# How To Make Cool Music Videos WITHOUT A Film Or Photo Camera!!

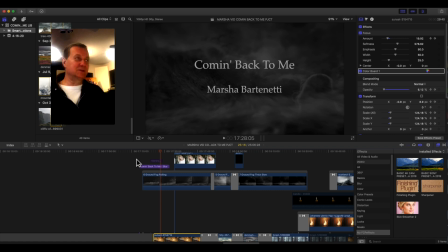(0:04)
Hello and welcome everybody. Let's jump right in. No long talk. All right, how to do these videos. Let's take a look at the first picture that you see in the fade-up. See there's a whole bunch of things going on because this is an image video. This is not a footage video.
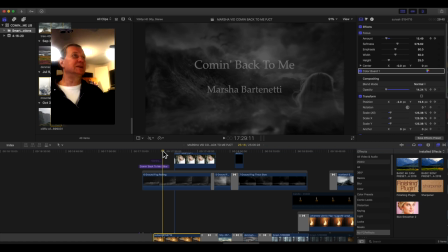(0:21)
There's actually only one piece of footage in it. First thing you're going to see is, see that there is moving fog going on? That's definitely not in the image, but it becomes part of the image see see the outside first of all here's a whole bunch of things going
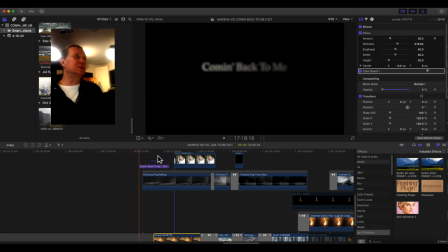(0:37)
on that make this picture come more alive let me show you the intro first of all you're going to notice notice that this text which is typing itself into the screen comes closer right that's important it's not just a
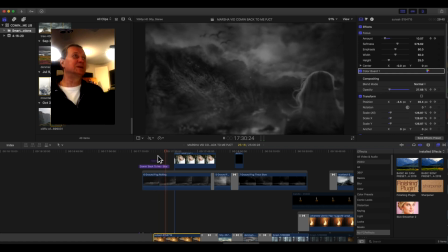(0:49)
static it doesn't sit there it moves towards you see how that smoke just rolled in through
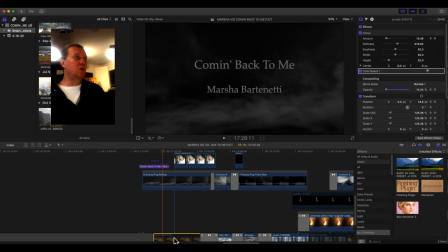(0:55)
this picture this is done with a something I found online it's just called pb um smoke effects it was free it was there was 10 smoke of different smoke effects this is a ground or fog effects a ground smoke ground fog it helps if you use fog if
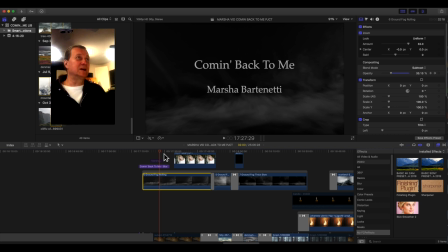(1:14)
it's made created out of smoke and you want to make it look like fog it's a good idea to blur it and slow it down slow it like literally down to 20 if needed you're going to see this a lot in this video this has created a lot of,
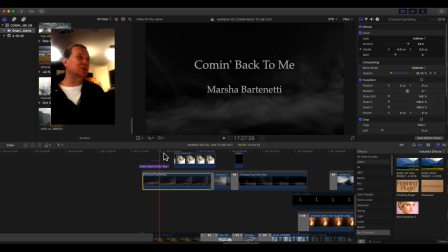(1:29)
how would you call it, somber texture and an emotional impact that this has. Okay, let me turn the picture below back on. By the way, the fog, if we look at the opacity, it's only present at 33%, right?
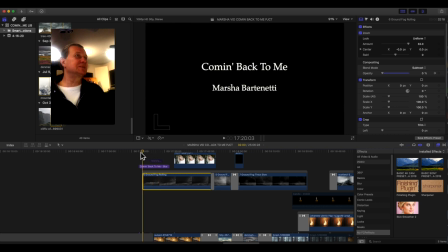(1:46)
So it rolls in under the letters. Take a look at it again. there's the fog coming in see it just shows up like a ghost out of nowhere so it starts with zero opacity and then fades in that's done with the opacity slider
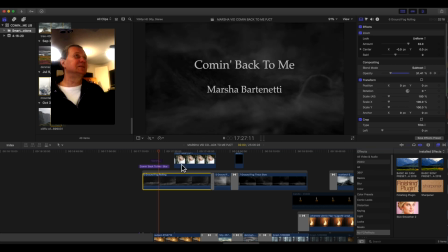(2:01)
over here you can of course automize all this really important moving on so now the image comes to full light so what
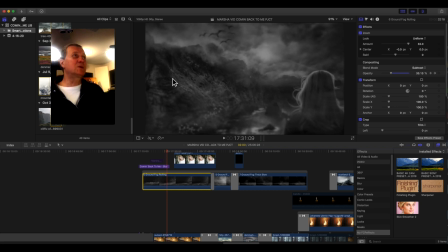(2:10)
do you see here on the image you see that the corners of it are blurred but the center is clear
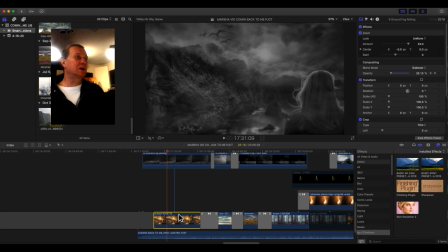(2:15)
the image without the blur effect looks quite a bit different let me turn the focus blur off that's called a focus blur. See, when I turn that off, here's the picture in full clarity.
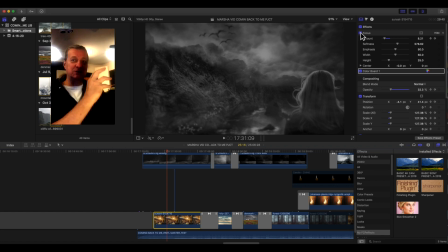(2:27)
That's nice, but you can begin kind of, you can take a blur transition which makes the image really obscure and really mysterious looking, and then fade into the picture at greater clarity, but leave a focus blur plug-in on the image itself.
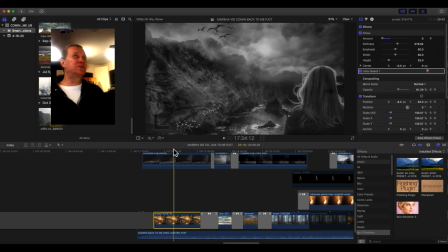(2:44)
So that's what I've done, which leaves the center of the image clear. So now I'm fading the the you can actually see that the focus blur up here fades out.
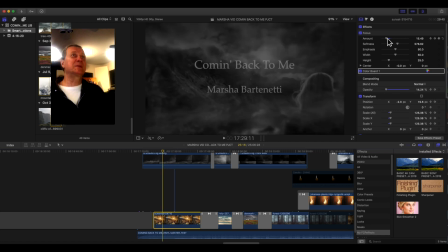(2:53)
Let's play from here to there and watch what's up happening up here in the focus plug-in. This is all automized.
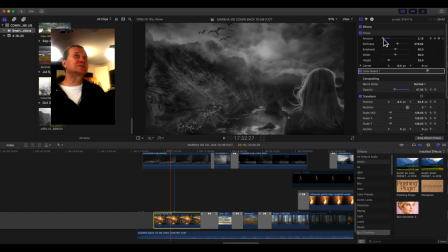(2:59)
See how it goes backwards? As this goes down to zero now you have a fully clear image. But the thing we've done also this is actually not a monochrome image. It's it has full color. It's a beautiful image we found on Unsplash.com. I think it was Unsplash.com or Pixabay.
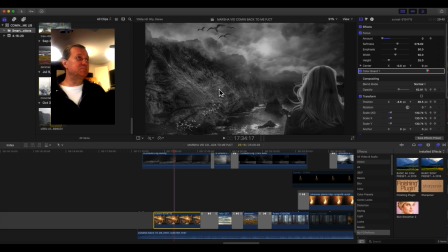(3:18)
Those are the two free websites I mostly work with. And this one Marsha found and she loved it and I agree with her. I said this is a gorgeous image. So take a look real quick. What's happening now in the next step is Marsha's face, the artist.
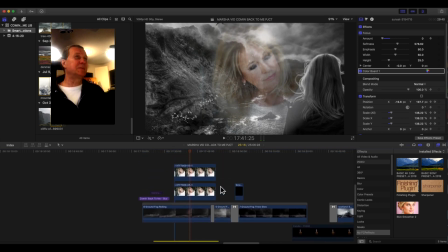(3:34)
She's fading in. Right? So this is just an overlay and you can see also this is somehow softened. It's got a very low opacity. Let's take a look at it. Yep, again, about 36%.
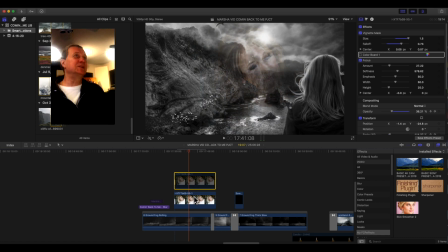(3:48)
There's an underlay. The same image is present underneath. I forgot why I did that. Yeah, this one's clear, and this one's smoother. Yeah, this has a vignette on it.
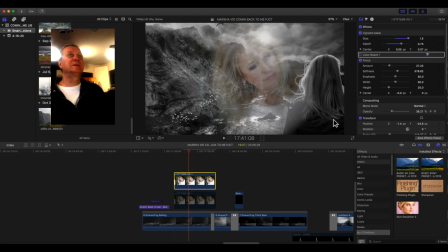(4:00)
See, so you don't see like the hard edges of the image right over there, and you can change the fall off. See, right there, so you can just take more or less of it.
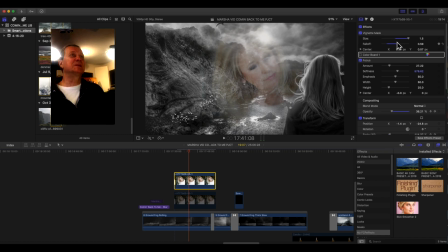(4:11)
I just wanted a little bit of the t-shirt, but you could we could have even done this. Right, and then we turn the other image on to strengthen the definition of the image. So it's a mix between a clear one and a slightly blurred one.
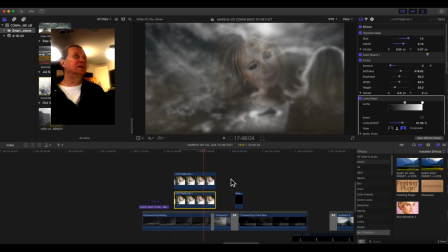(4:31)
Next up. Aha, now we're fading and this is,
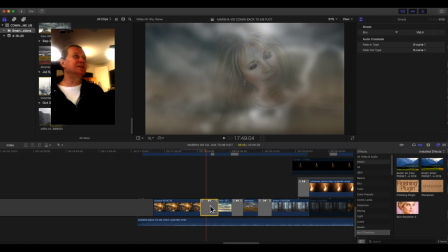(4:35)
you can see that this is a blur fade into the next image it makes a completely
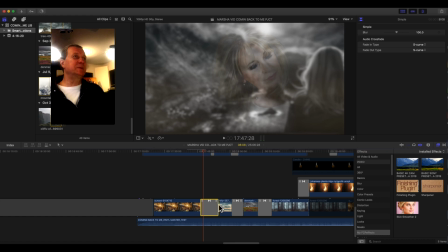(4:40)
smoky transition between those two images while as you can see
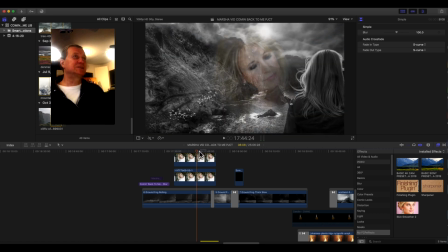(4:46)
the face shot marsh's face shot stays present in and slowly fades out so
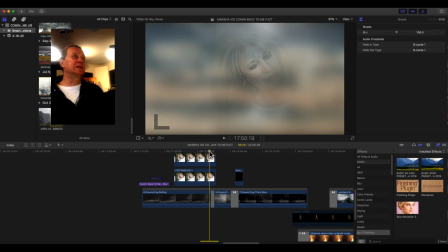(4:54)
you can see this ghost of an image remaining see that's really cool looking right there so in total it looks like this
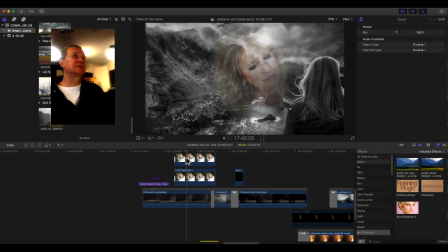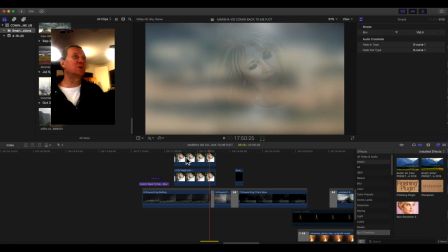(5:14)
super smooth transition
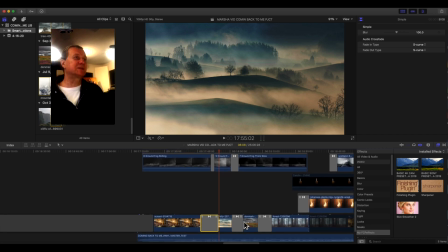(5:18)
aha and what do you see there now this is really interesting and also very i think it's going to be helpful to you if you want to get mood in these pictures you see this is already an image of um morning fog morning mist rolling across this gorgeous landscape
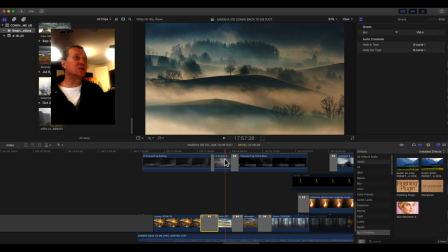(5:34)
but you see there's movement here and that's also done from with the smoke effect let me shut the picture off below.
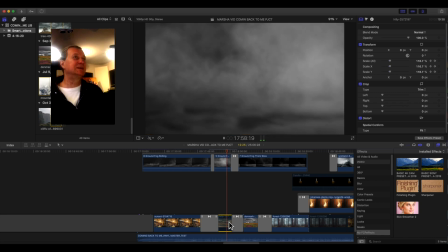(5:42)
Here we go. See, that's what's on top of it. But it's not just an overlay.
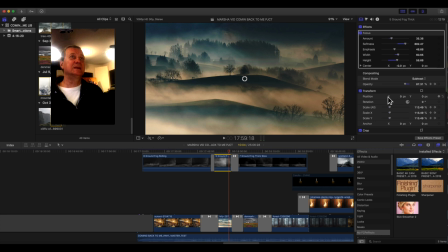(5:49)
The way we layered this on top is done in what they call subtract mode.
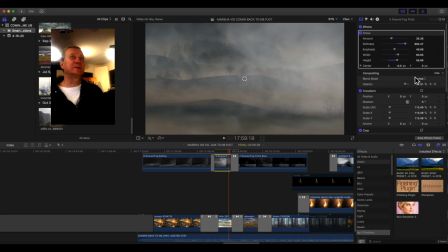(5:55)
If we turn this to normal, this is how it looks in normal. Subtract mode makes it dark and ominous and beautiful.
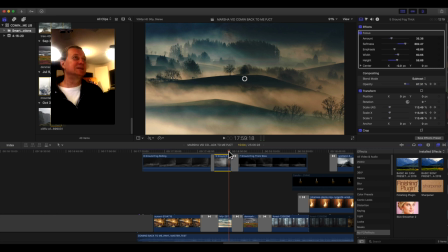(6:02)
Look at that. Right? So, and since it keeps rolling, and we're of course doing a little Ken Burns effect on the image so it comes closer so you always have the feeling that things never static
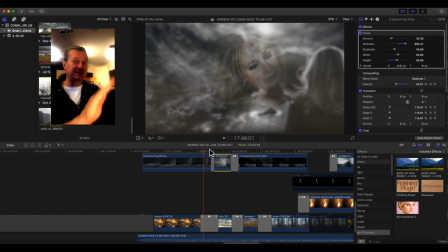(6:13)
static is pretty brutal if you look at anything that really sits there you'd be surprised so here's the transition
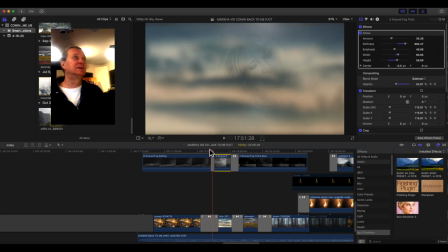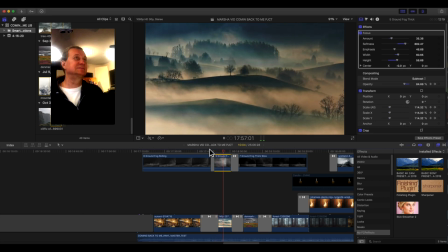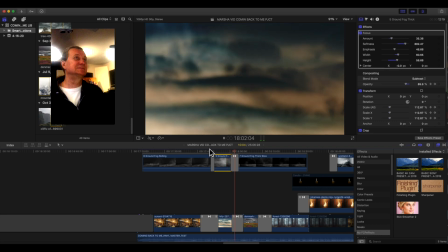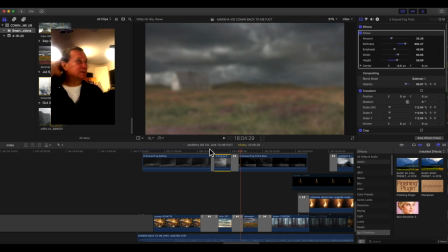(6:35)
see again a blurred transition it just makes it just this wash going across the screen
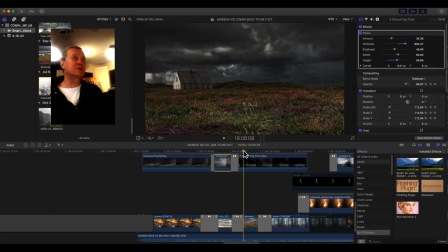(6:43)
see there's this little puff of smoke from another smoke effect right there coming across it as it rolls in. And the same thing with this fog is done as an overlay,
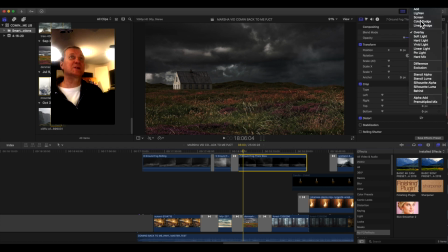(6:56)
which also has a different response, responds different and creates a different effect than if you were to just go to normal. See, this is the overlay when it looks in normal. That looks kind of fake. But if you do it as an overlay like this, see, it just integrates itself in that picture.
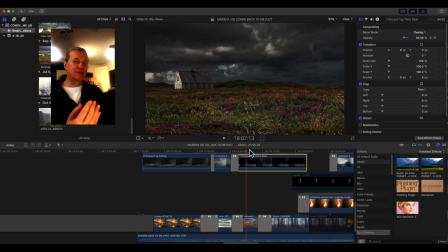(7:15)
And I so wish we could do this with audio, that audioness is not just layering things on top of each other, so that A and B doesn't make A B, but it makes C, creates a completely different result, sometimes unpredictably different. So move on.
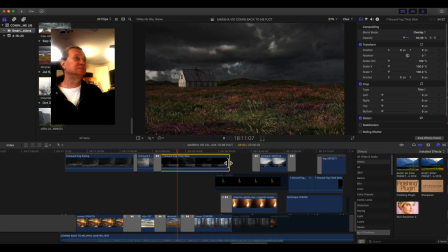See, we're blurring. The smoke, however, stays clear.
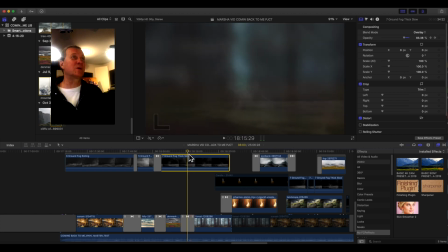(7:42)
See there's a tiny little bit, this tiny little puff of smoke comes up in the center that wraps itself around the center of the next image.
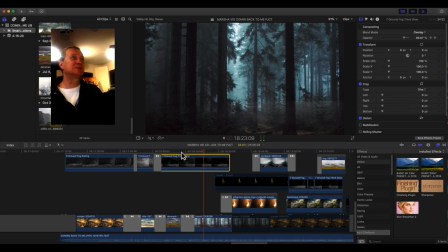(7:59)
And now the next thing happened by accident. Watch what happens. This one was not intentional.
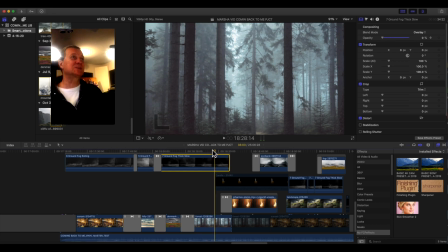(8:06)
This is the original brightness of the shot. That's how bright it was.
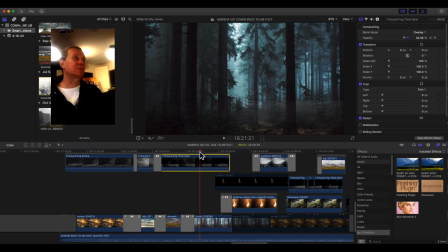(8:09)
But having the overlay over it, or the smoke laid on top of it, in overlay mode made it really dark and ominous.